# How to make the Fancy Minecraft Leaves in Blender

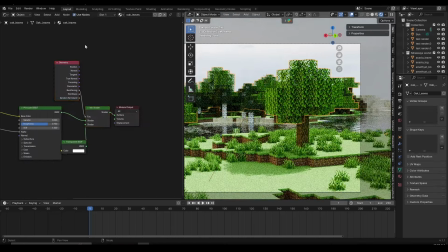(4:08)
So I'm going to select the leaf and adding translucency. And adding translucency is super easy. So first I'm going to left click drag and then move the nodes on the right side. And then what I'm going to do is click on Shift A and then search for add shader, not a mix shader, but an add shader.
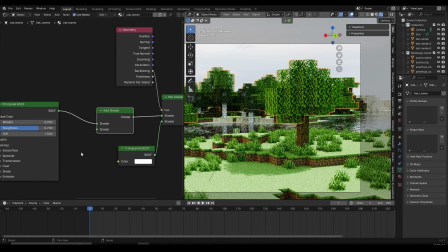(4:23)
And then plug this over here. And then below the add shader, we're going to create translucent. So let's create the translucent BSDF. And then left click, place it over here.
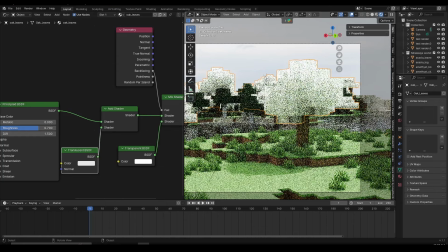(4:34)
And then select the translucency and then plug this into the shader. And then you notice the trees turn white because they don't have the texture on the translucency.
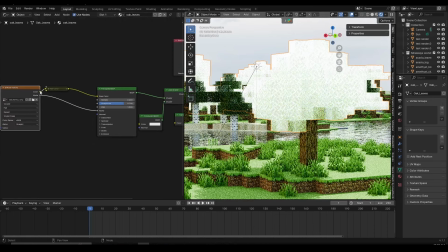(4:42)
So I'm going to select this image or the diffuse texture over here. Take the color and then plug this inside the color of translucency.
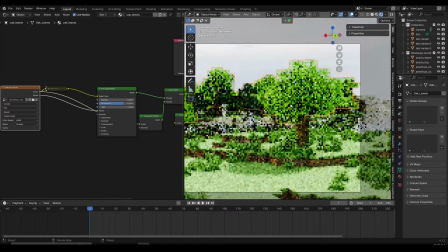(4:49)
And now one thing you might notice is the leaves become a lot brighter.
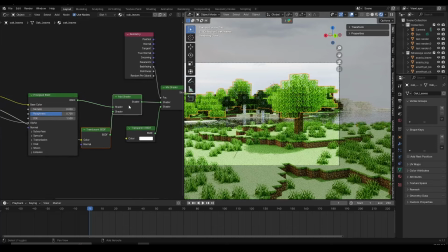(4:53)
Again, I'm going to take these nodes, select the translucency and the add shader, mute them, And then you can see all the changes we're making.
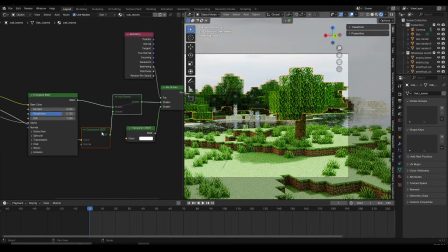(5:00)
So this tree looks very dark by default, but if I added translucency, you can see it becomes a lot brighter and it allows the light to shine through it.
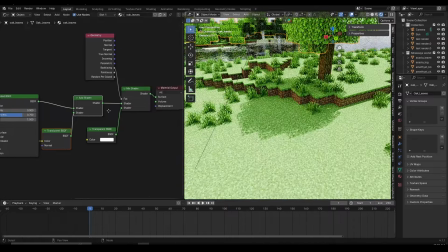(5:08)
And also, when we added the backface culling and added the translucency as well, you can see it created the natural gobo effects.
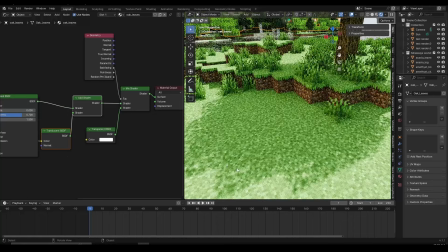(5:15)
So we can create these natural looking shadows, which looks very, very good in the final render. Now if I take all of these and then mute them again, you can see the shadow is very harsh. So I'm gonna mute them. And then you can see the shadow is more like a square. It doesn't look as good. But if I unmute them, you can see the shadow becomes a lot better.
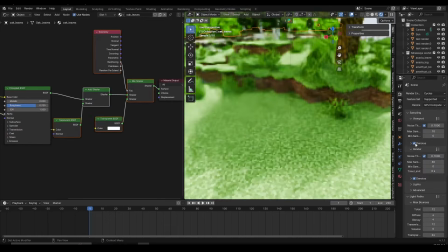(5:33)
And by the way, I'm gonna turn on the denoising in the viewport as well, because it's gonna make things look a lot better.
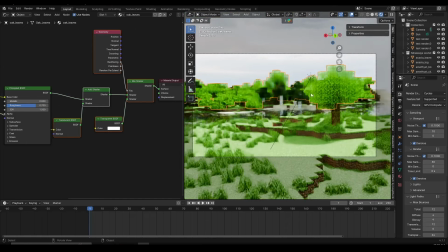(5:37)
And now we can make all the changes to the other leaves and to the grass as well. Now, we want to add the translucency to the grass as well, but we don't want to add any backface culling. So when we select the grass, we can go inside the materials again, pull the material output on the right side, and we're only going to add the translucency.
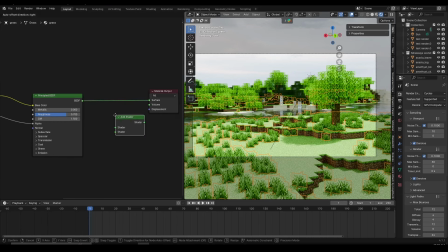(5:53)
So I'm going to give a shift A, add shader, plug this between the principled and material output. Now select the translucency and then drag this in the add shader over here.
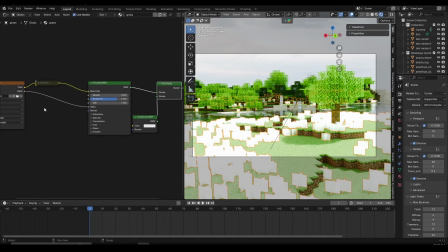(6:05)
And I'll select the image texture or the diffuse texture of the grass and then plug this inside the color.
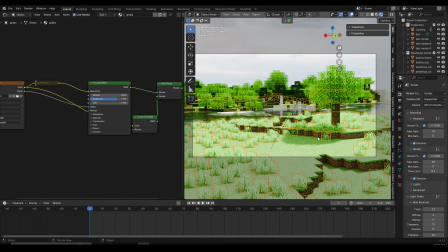(6:10)
And now you can see the grass becomes a lot brighter as well. And now you can do this for other vegetation as well.
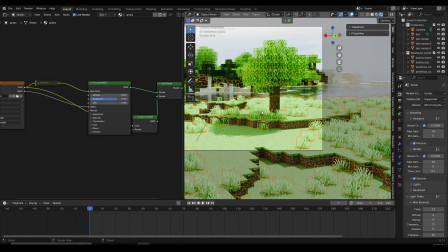(6:16)
For example, you can do this for grass, for flowers, and any other type of vegetation. But if you're too lazy, for example, now I think this is pretty easy to do. So you just add the add shader and translucent. And for the leaves, you add these. First, you add the backface culling and then the add shader and translucency.
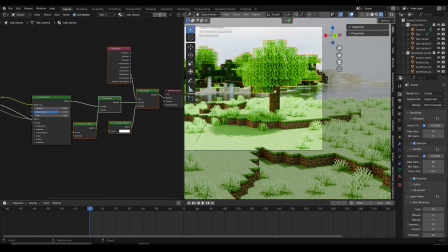(6:32)
But if you're too lazy to do that, what you can do is, first of all, we're going to create two node groups. So we're going to create node groups for leaves and node groups for the grass and other types of vegetation. So I'm going to select the leaves over here. And this is, you don't have to follow along. You can just add all of this manually.
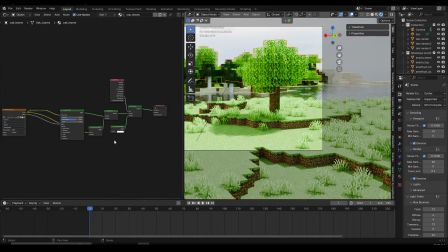(6:49)
But if you want to go faster and if you have a large scene and you want to go through it fast, what you can do is, first of all, select the diffuse texture and move it on the left side and move the material output on the right side, because we're not going to need those. I'm going to left click and drag, select everything in between.
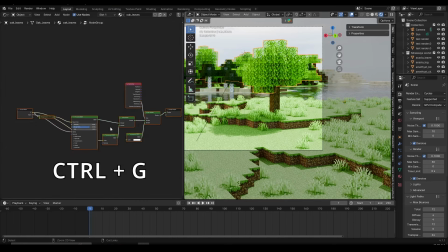(7:03)
So I'll select all of the nodes. And then you click on Control G. And then when you click on Control G, it's going to create a node group. So when we press on tab, we're going to jump outside the node group. And when we select the node group and press on tab, we're going to jump inside the node group. So I'm going to go outside the node group. And first of all, move these closer because they're way too far away now.
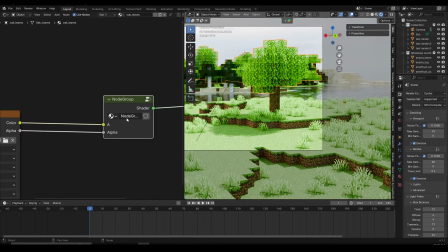(7:24)
And now I'm going to select the node group and rename this to something like leaves underscore fancy, so that we're more organized and we can find these better.
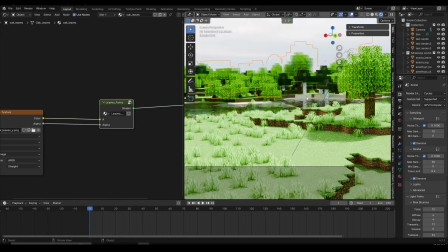(7:34)
And when I select the other leaves, for example, the birch tree doesn't have the translucency and the backface culling.
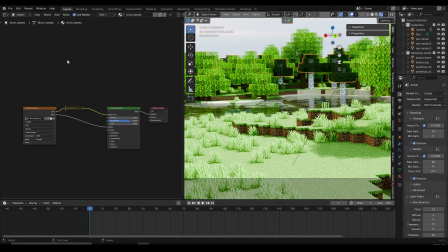(7:40)
So I'm going to select the birch leaves. What I'm going to do is I'm going to drag and select everything between diffuse and material output. Click on X to delete. Now I'm going to plug the color into the surface of the material output.
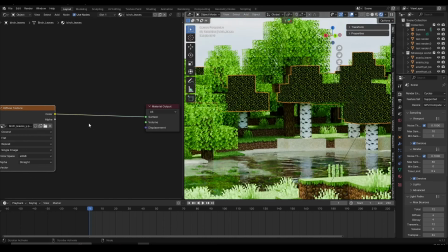(7:53)
As you can see, it looks horrible. But what we can do is click on Shift A and then search for the node group we just created. So it was leaves underscore fancy. Select the leaves underscore fancy, drag this over here, and now select the alpha,
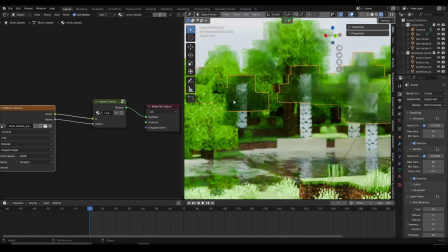(8:08)
drag this into the alpha, and then you can see we've applied the material pretty easily.
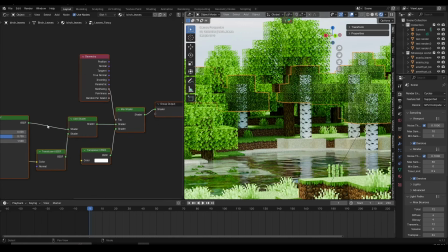(8:13)
So if I go inside, we have all of these nodes. We have the backface culling and we have the translucency as well.